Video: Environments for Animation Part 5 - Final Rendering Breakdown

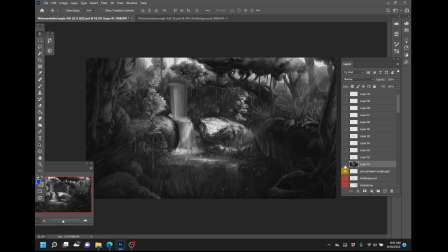(8:18)
Yeah, this is what it looked like. So beforehand and then now. So essentially the same thing, but there's still just too many lights going on within some of these areas. And, you got to let some of this stuff go so that I can push the part that's really important to me forward within the composition. See, it just feels a little bit more flat. That's happening here.
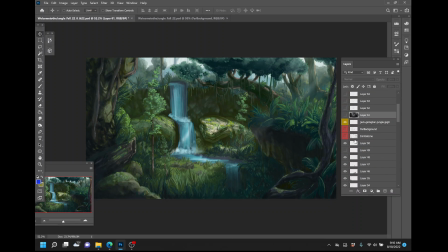(8:38)
So this is kind of a neat thing as we move down into past the polishing stage, and this is me going in and detailing now within the piece. Those are my reference images.
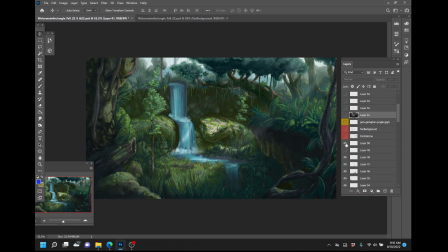(8:52)
Okay, so I've got some more little streaks of light that I'm starting to build in here. I thought this one was really important because I like the way that this line, this really light highlight, starts to cut the piece and direct the viewer's attention down to our snake, and it's just a really small, strong kind of graphical line that's happening within this space.
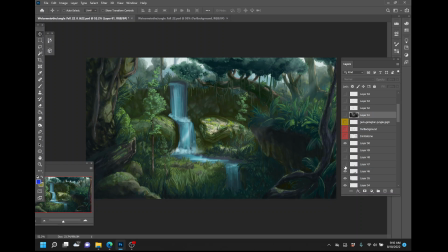(9:12)
My waterfall before, yeah, it looks good. It's bright, nice and bright, but again, it's away from where I want the viewer to actually look. It was hurting the composition to take their attention that far down to the bottom of the piece.
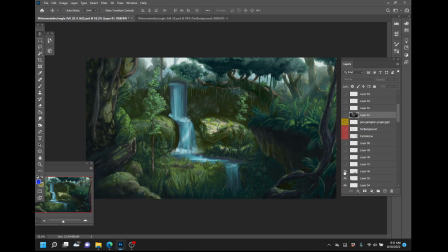(9:26)
So I wanted to go in and just deaden that waterfall. Yes, your eyes still know that it's a waterfall, but it doesn't help you all that much. Okay, so now some of those big choices when it comes to the lighting.
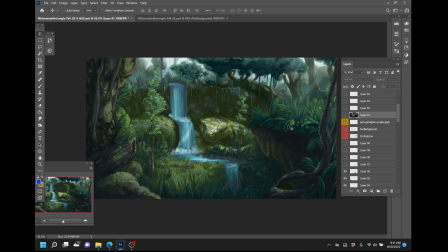(9:39)
I wanted this cliff to really feel like it was cutting off the light that's on the right-hand side, as if you can imagine this ridge moving all the way around. And so, yeah, I was painting these bushes, trying to get them to work, trying to add more little detail within there.
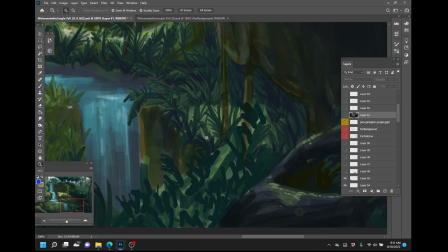(9:54)
You can see, I'll zoom in real quick. Oh man, I just painted all types of different plants and really tried to
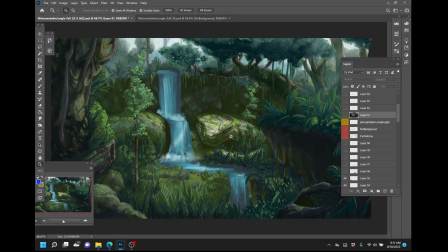(10:03)
get this this thick jungle brush kind of feel going on with it, but it wasn't doing the job. It wasn't doing what I needed it to do to feel like a shadow within there. And again, it's all about building the contrast to this snake's head. So I want to drop this stuff back, let it be in the shadows.
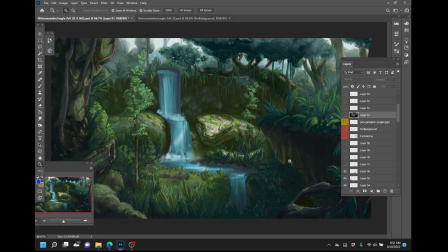(10:21)
It's still got a good color space that works. It's a little bit lighter than what's going on within the stuff within the extreme foreground. Okay.
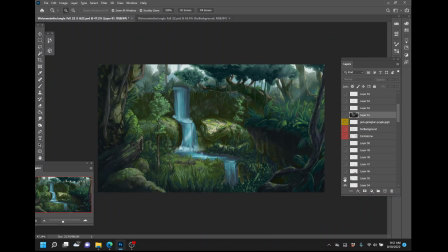(10:30)
Cool. So this next one is just going through detail pass. So I'm continuing to work these rocks, and I'm making choices along the way, right? So you can see without this, yeah, the rocks work. There's some interesting shading that's happening within this space.
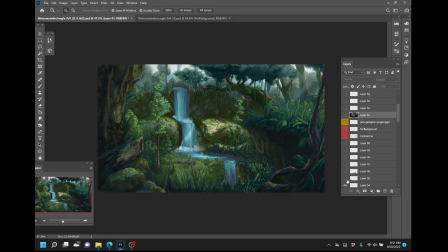(10:45)
I like the little color dots that I'm getting and some of the highlights, and it's starting to inform me about what's going on with the lighting over on the far left-hand side. But as I turn it back on, you can see that I'm starting to make some big decisions here. So this rock didn't really have a lot of form or shape, and it wasn't matching up with the right hand side with how dark I've gone over there.
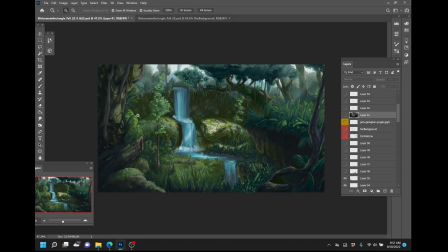(11:05)
So I wanted to darken it up. I wanted to push some of those highlights for it catching the light just within a little bit of space, and I didn't want to overdo it over here. So it's just 1, 2, and very, very small minuscule lights that are happening over on this side. Kind of a cool layer.
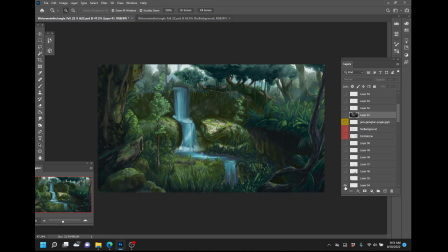(11:19)
All right, from there, continuing to build up more of that algae and more of the general shapes, helping to define those rocks over on the side, getting a little bit more of the shadows in there. Right, and even at this stage, without that turned on, it's still a cool looking painting of sort of a 2-3 value rock system that's happening over there.
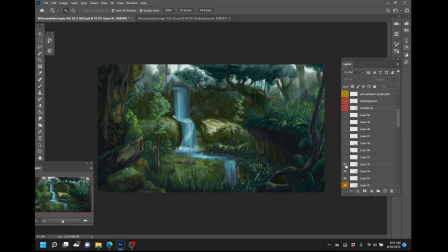(11:38)
So same deal. This is me making some big choices about how to go in and darken up this underside area. I'd pushed it darker and darker and darker before and just wasn't really sure how deep to be able to take this, but I felt like the shape size of this whole little section here compared to the size of the snake,
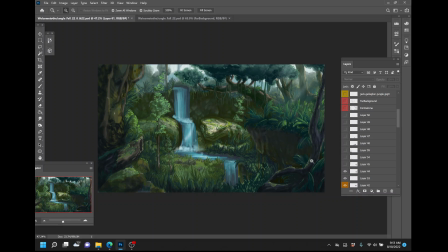(11:58)
I wanted the snake to be the brightest, so I knew that this, if it was just sort of a medium tone, wasn't really going to work all that well. It needed to be quite a bit darker for where the shadows are actually coming in. And yeah, I was kind of in love with, you know, the idea of putting a root system and all this other stuff underneath this rocky cliff to match this rocky cliff over here.